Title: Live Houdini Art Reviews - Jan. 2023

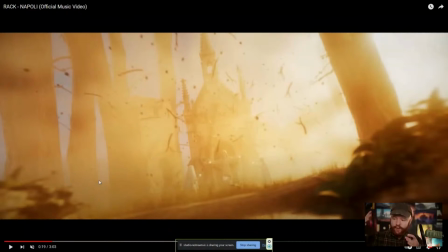488s
And when it pans over to something you're not used to seeing, that's going to draw people in and make them curious on what it is. So as you're looking at your own projects, that's something that's really cool to do. Is there an opportunity for you to pan a camera or to have something going on that we're not
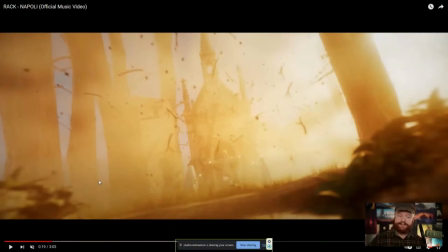505s
used to seeing that makes you curious about that environment, about that world? Because that's the kind of stuff that sucks you into what's happening. So that's really cool.
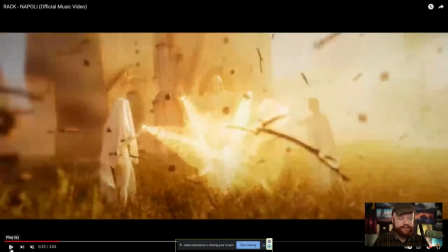518s
We also have these statues. We have some particle effects going on.
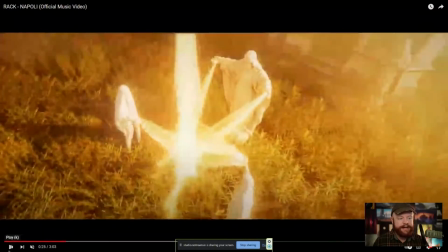524s
And then we have it kind of some kind of ice rocket that shoots out.
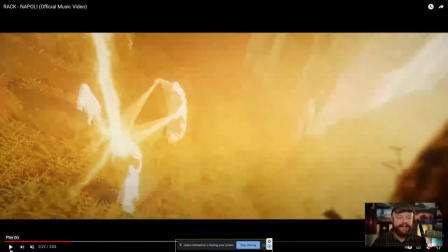529s
And or glass rocket. I can't really tell what that is.
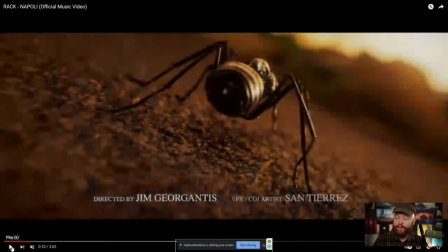535s
So that is what's going well, or that's at least a few of the things that are going really well here.
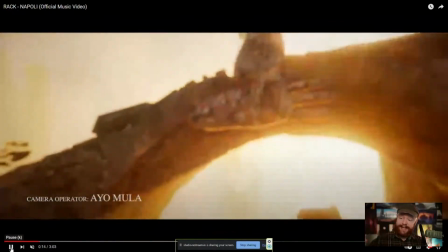542s
Things that could potentially use some improvement. One of the first things I noticed was just how much volumetrics are present in this scene.
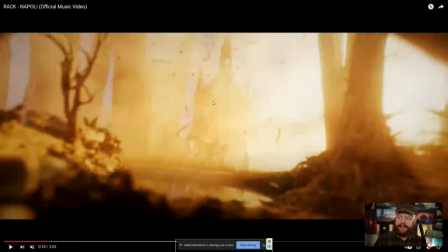550s
You know, I do like the fact that you can kind of tell what's there, but not really, because that draws you in when you can kind of tell what it is. But I think there's too much volumetrics, and I think it's just kind of covering the whole scene a little bit too much.
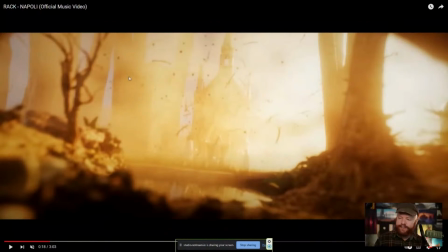566s
It looks like we do have a bit of breakup in the fog, which is good. I always recommend, if you're going to do volumetrics, to break it up so that you put some noise in the volume values and have little pockets that are not even, right?
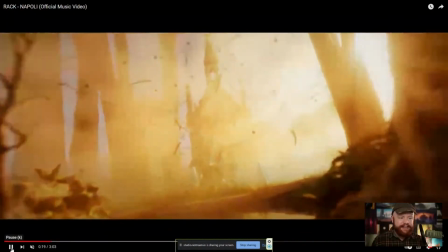582s
Feels less CG when you have that. But even at that, I just think that the values are too hot at the moment.
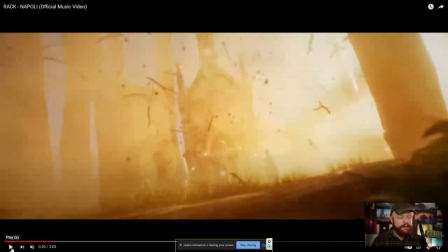589s
I think, if anything, God rays and fog are a very useful tool for layering elements as they go back into the scene. They're very good for creating a sense of space,
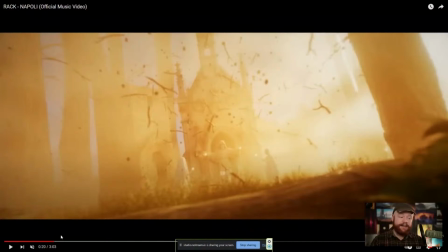602s
and I typically advise using them lightly rather than just blasting it out like this.
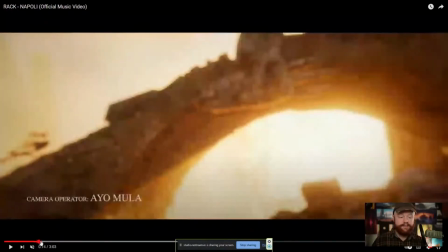609s
This is almost like a full-blown fog rather than a volumetric kind of situation.
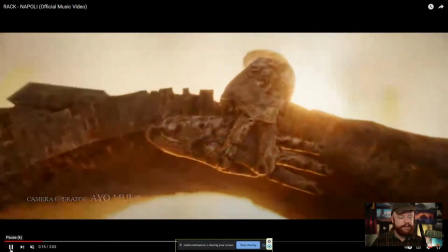616s
And I think that not only does that create a lot of crazy render times,
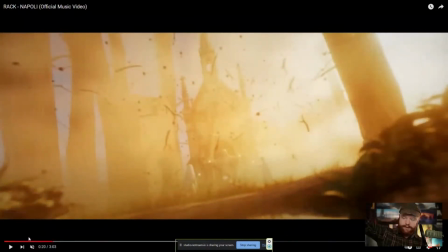623s
but I just think that it's probably could be better used to layer elements rather than cover them up, which is what's happening here. So that would, I'd say, be one of my first constructive critiques of this.
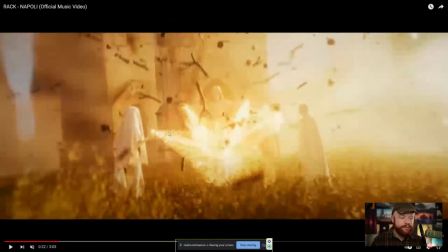636s
The other thing as well is we have some interesting magic, but there is some stepping happening here. We could see we have some like kind of chunky, what would you say, some like stepping going on right there as the particles go forward, almost like you can see where the substeps happened.
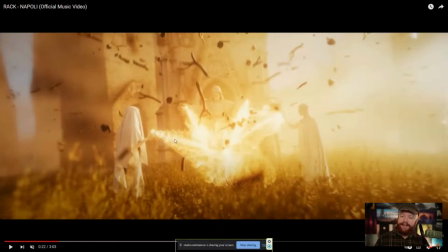655s
So right there, there. And that could be, I think, smoothened out a bit.
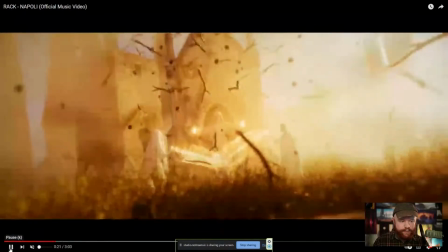661s
The other thing as well is that it looks like we just go straight into that particle effect.
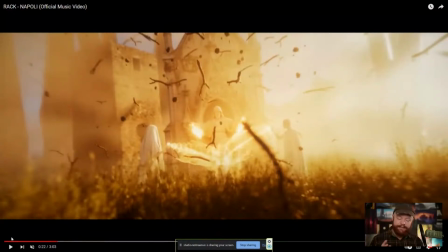667s
And I think it often works better to have at least a little something to lead up to that particle magic happening. So either it's some particles that are attracted to the source of magic, or it's something on the ground shooting out first,
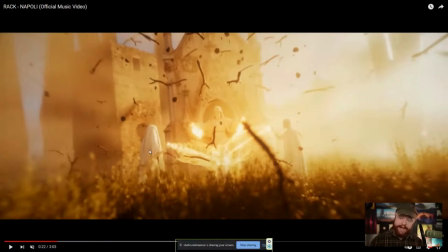683s
but to have some kind of leading effect before the main effect happens is always a very powerful way to emphasize the impact of magic in this case.
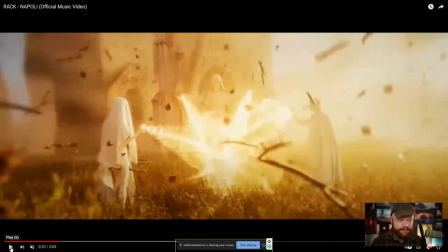696s
So I do think that that could also be something that would help improve this a little bit.
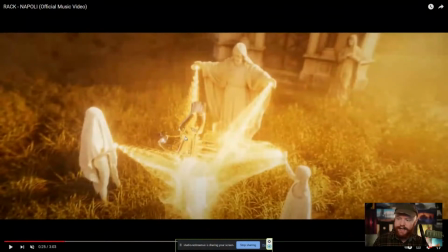701s
And then when it comes to this glass or this ice statue, we can't really tell what this is very easily.
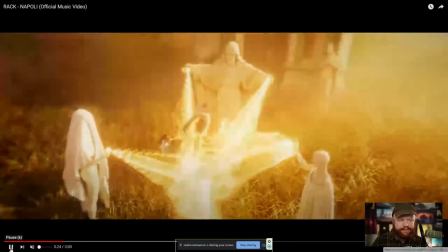708s
And so I would just say if you are going to have something that is taking the attention like this, you want to make sure that that thing can be easily identified rather than obscured too much before it just lifts off into outer space or whatever it's doing here.
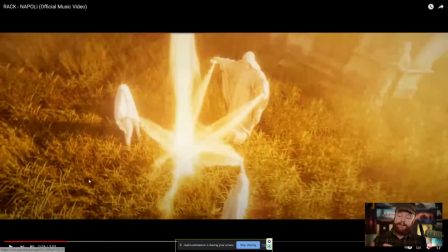727s
So there you have it. That is some awesome things that are happening, some things that I think could be helpful in improving it.
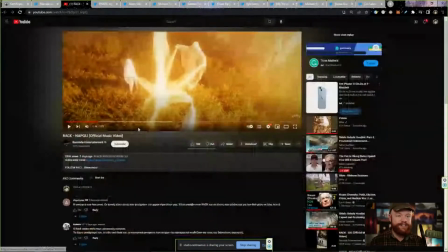735s
And all in all, this is a really cool project. So great job, Mondas.
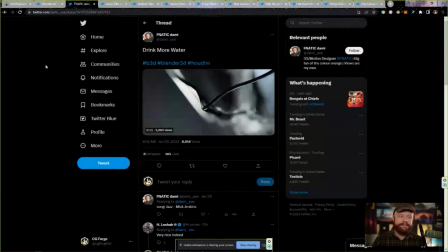742s
All right, next up, we have FnaticDummy.
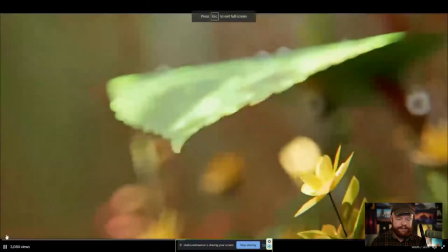747s
And this is called Drink More Water. Let's actually start here from the beginning and play this through.
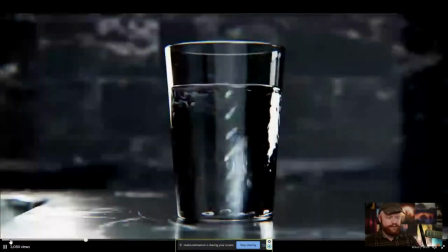756s
All right, so one of the first things you guys will notice about this project that
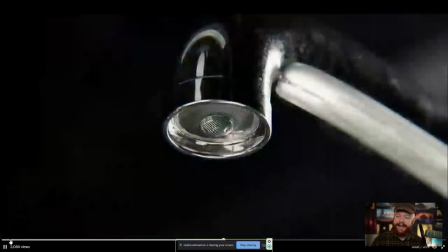760s
I really like is the fact that it has a theme. And
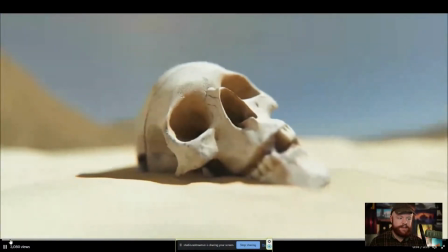766s
that's what's something that's very interesting because it has a theme.
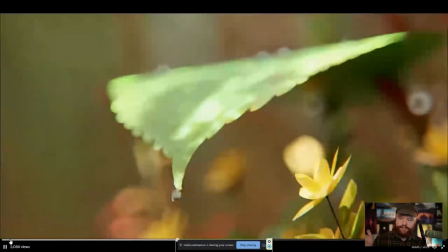773s
And then at the very end, we have a contrast against that theme, which is like dry, no water, skull in the desert,
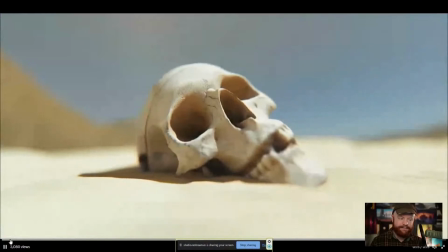781s
like this. And we really emphasize that at the very end. So there's a lot of cool things that are happening here with how this is directed.
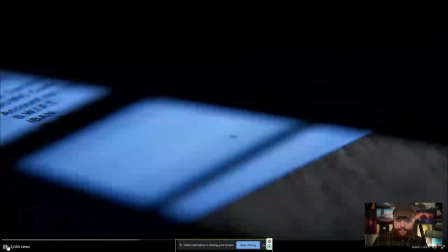790s
For one,
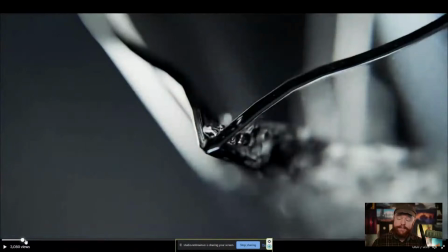792s
you'll notice that not only do we have a theme going on with water, but we also have a changing environment and it's happening quickly.
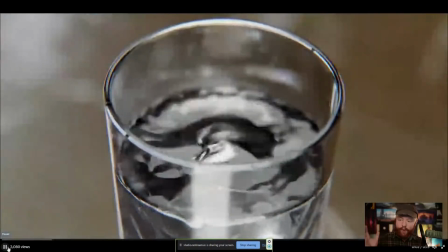800s
So we go from pouring a glass of water
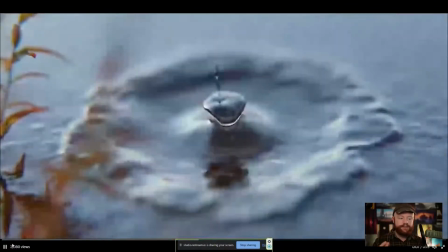803s
to a teardrop to a leaf going into a pond to a faucet.
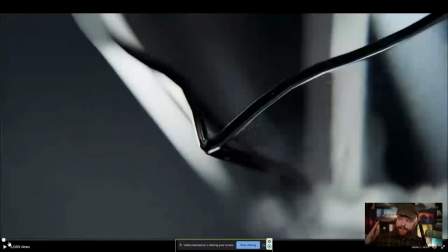809s
And so what that does is it kind of, again, brings you into what's happening here because you don't really know what's happening. I think maybe that's one of the themes you'll see for today. If you don't know exactly what's happening as a viewer, that makes you curious sometimes.
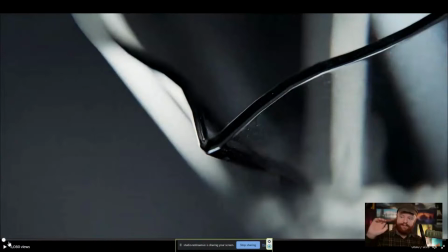827s
And in this case, if we're jumping from one environment to the next really quickly, that's interesting because we're trying to find connections between those different scenes. And that's kind of how this theme of water is established, right?
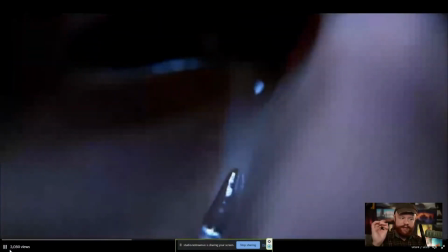841s
We see that water is happening on each one of these environments and we kind of piece that together in our heads.
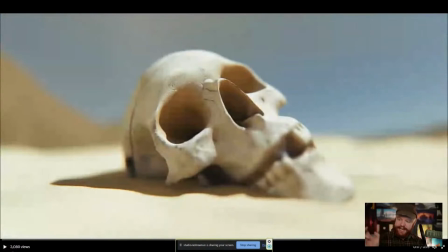847s
Oh yeah, this is about dropping water. And then once we've established the fact that we have an environment and that it's connected by water, we then contrast it with a new environment and we stay at this shot for a much longer time to emphasize it.
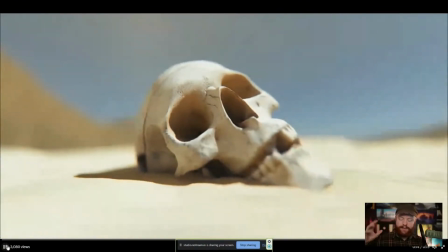863s
So these are all the things you want to think about when you're trying to make these cuts
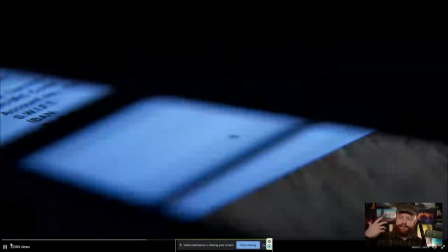869s
and you're trying to make these projects that have themes or motifs that you're trying to emphasize.
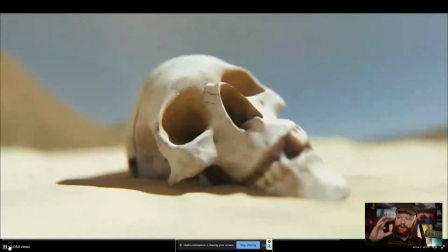875s
It's not only the timing of the edits, but it's also figuring out what is mysterious about it so
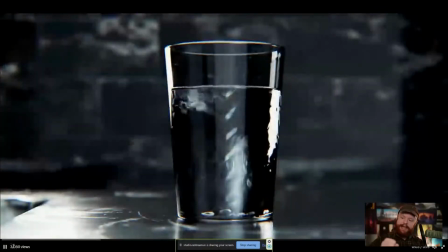882s
that the viewer gets drawn in and how to give them something to hang on to so that it creates meaning across the various shots.
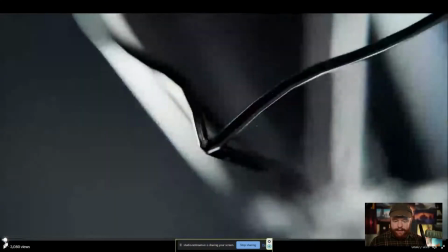891s
So that's what's really cool about this. It's really well done in that way. Okay, so as far as constructive critique goes, what can improve this?
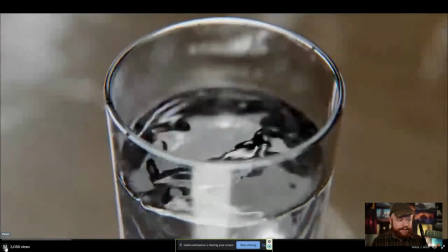901s
Let's see here.
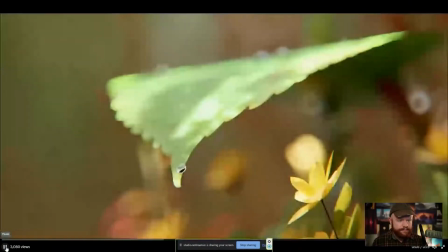So I guess one of the first things I didn't pick up right away
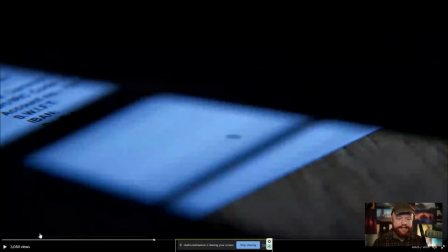914s
was when we had a teardrop that was falling and hitting some kind of paper right there.
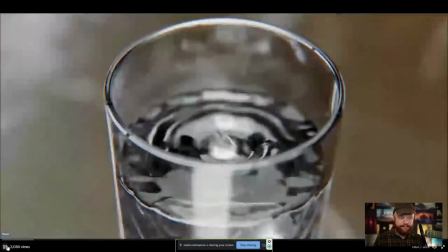920s
I was able to really pick up the glass of water easily. And we had 3 shots dedicated to that.
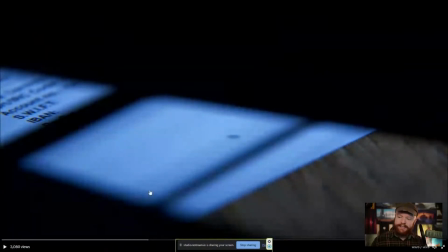927s
But I would probably have liked to seen one more shot here with the teardrop so that we have a total of 3 shots that identifies the teardrop to the paper. So maybe it goes down from the eye. Maybe we can see a bit more of that eye so we can actually identify this as a teardrop.
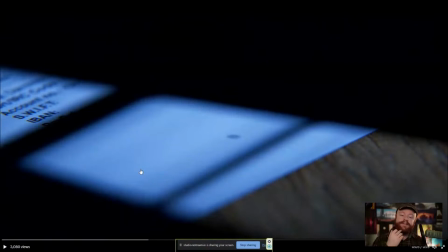944s
And then maybe the next shot can be it falling off of like a chin or falling off the air or something like that, hitting the paper, and then that would be your 3 shots. But I would like to see 3 shots for the glass, 3 shots for the tear hitting the page.
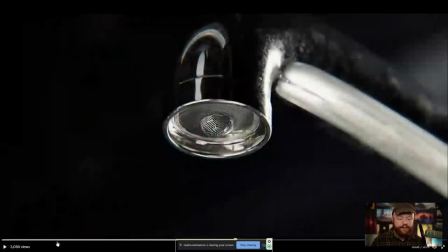961s
And then I think we actually only need 2 shots for the plant because it's more obvious. So that is more apparent. And then we have 1 shot here, or 2 shots here for the faucet.
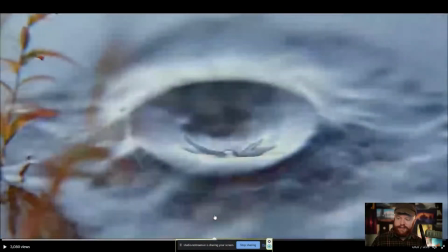975s
So I think the faucet's cool, but I also think that could have been something else that might have been more interesting.